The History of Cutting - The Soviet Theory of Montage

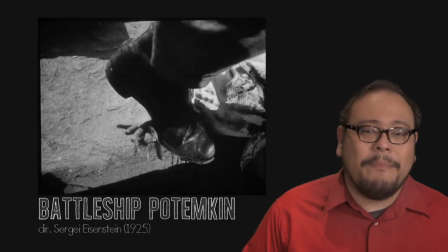(8:25)
Key to Potemkin's success was the editing, which is where Eisenstein begins to articulate his most important contribution to film theory. History. Eisenstein, a true intellectual and Marxist, saw montage as a process which operated in the same way as a Marxist dialectic, which is a way of looking at history as a perpetual conflict in which a thesis or force collides with an antithesis or counterforce to create a new phenomenon called a synthesis.
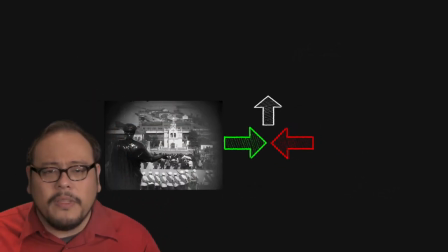(8:56)
Eisenstein saw the collision of one shot or montage cell with another creating conflict project that produced a new idea.
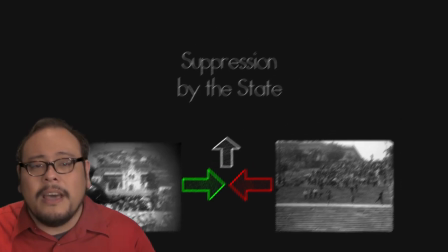(9:05)
This new idea would become its own thesis and collide with another antithesis creating yet another synthesis idea.
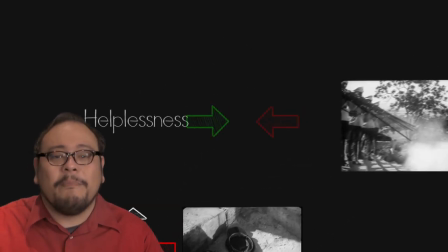(9:11)
Again and again these dialectics build up in a film like a series of controlled
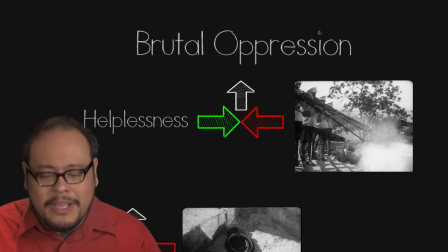(9:16)
explosions in an internal combustion engine driving the film forward. On the subject of editing, Eisenstein lists 5 methods of montage or how these collisions between shots can be created, each one building on the complexity of the previous one. The first and the most basic is the metric montage, cutting based purely on the length of the shot. This elicits the most basic emotional response, that of tempo, which can be raised or lowered for effect. Next is rhythmic montage which is much like metric in that it's based on time and tempo, but rhythmic concerns with what's inside the frame as well. Cutting in tempo with the action. In this shot from Potemkin,
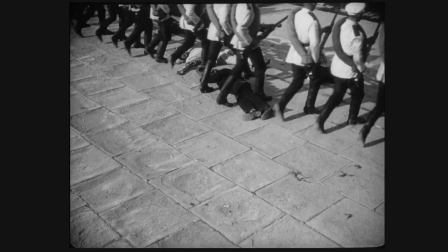(10:06)
the rhythm of the marching soldier's legs drives the movement of the sequence beyond the tempo of the cut. Next in complexity is the tonal montage which isn't concerned with time but with the tone of the shot from the lighting,
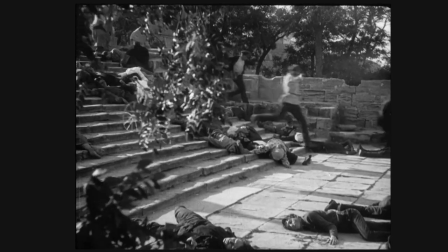(10:24)
shadows, shapes of the frame. Cutting between shots of different aesthetic tones creates these Marxist dialectics. Above that is over tonal which is a larger scale macro cell that combines metric, rhythmic and tonal montage, essentially how whole sequences play against each other. Then lastly was a type of montage that most interested Eisenstein, the intellectual or ideological montage. Whereas the previous methods focused on inducing emotional response, the intellectual montage sought to express abstract ideas by creating relationships between opposing visual intellectual concepts.
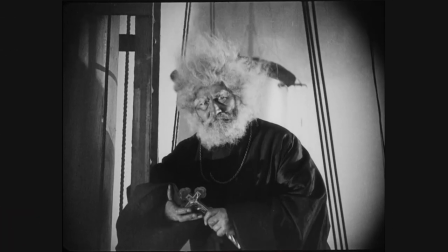(11:07)
A simple example in Battleship Potemkin is the intercutting of the priest tapping on the cross with an officer tapping
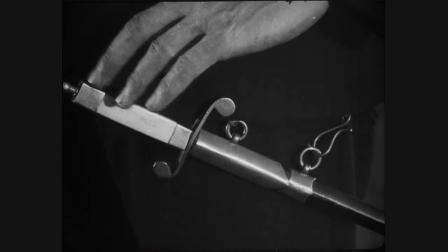(11:15)
on the hilt of a sword. to express the message of a corrupt association between the church and the Tsarist regime. Another example is the final sequence in the Odessa steps sequence,
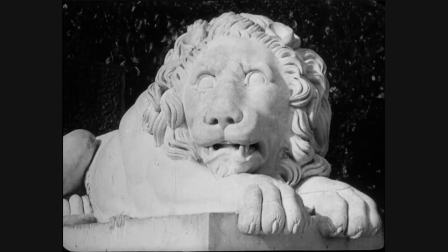(11:29)
three quick shots of a rising stone lion representing the rise of the proletariat. So invested in the intellectual montage, Eisenstein dedicated his next film, October,
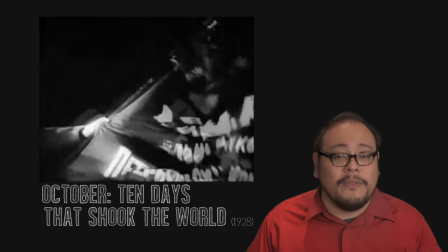(11:42)
a 10th anniversary anniversary recreation of the Bolshevik Revolution to exploring its possibilities.
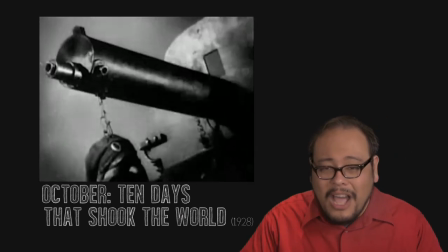(11:48)
Running at just under 3 hours with lots of intellectual and ideological montage cutting, October was an experimental film of immense proportion that ultimately left audiences cold.
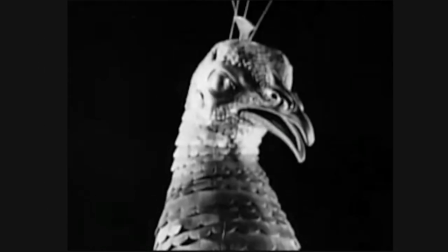(12:01)
The wild cuts were simply too much for audiences to follow. While intellectual montage can evoke deep abstract ideas without
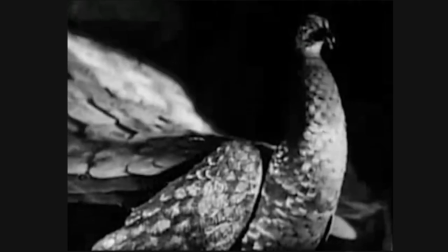(12:10)
being rooted in a strong narrative framework as it was in Battleship Potemkin,
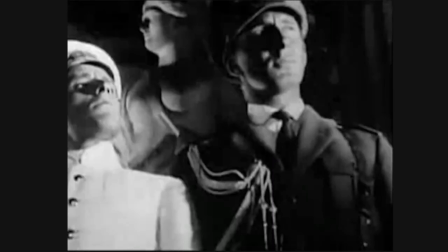(12:15)
the intellectual montage was just too much abstraction for audiences to follow.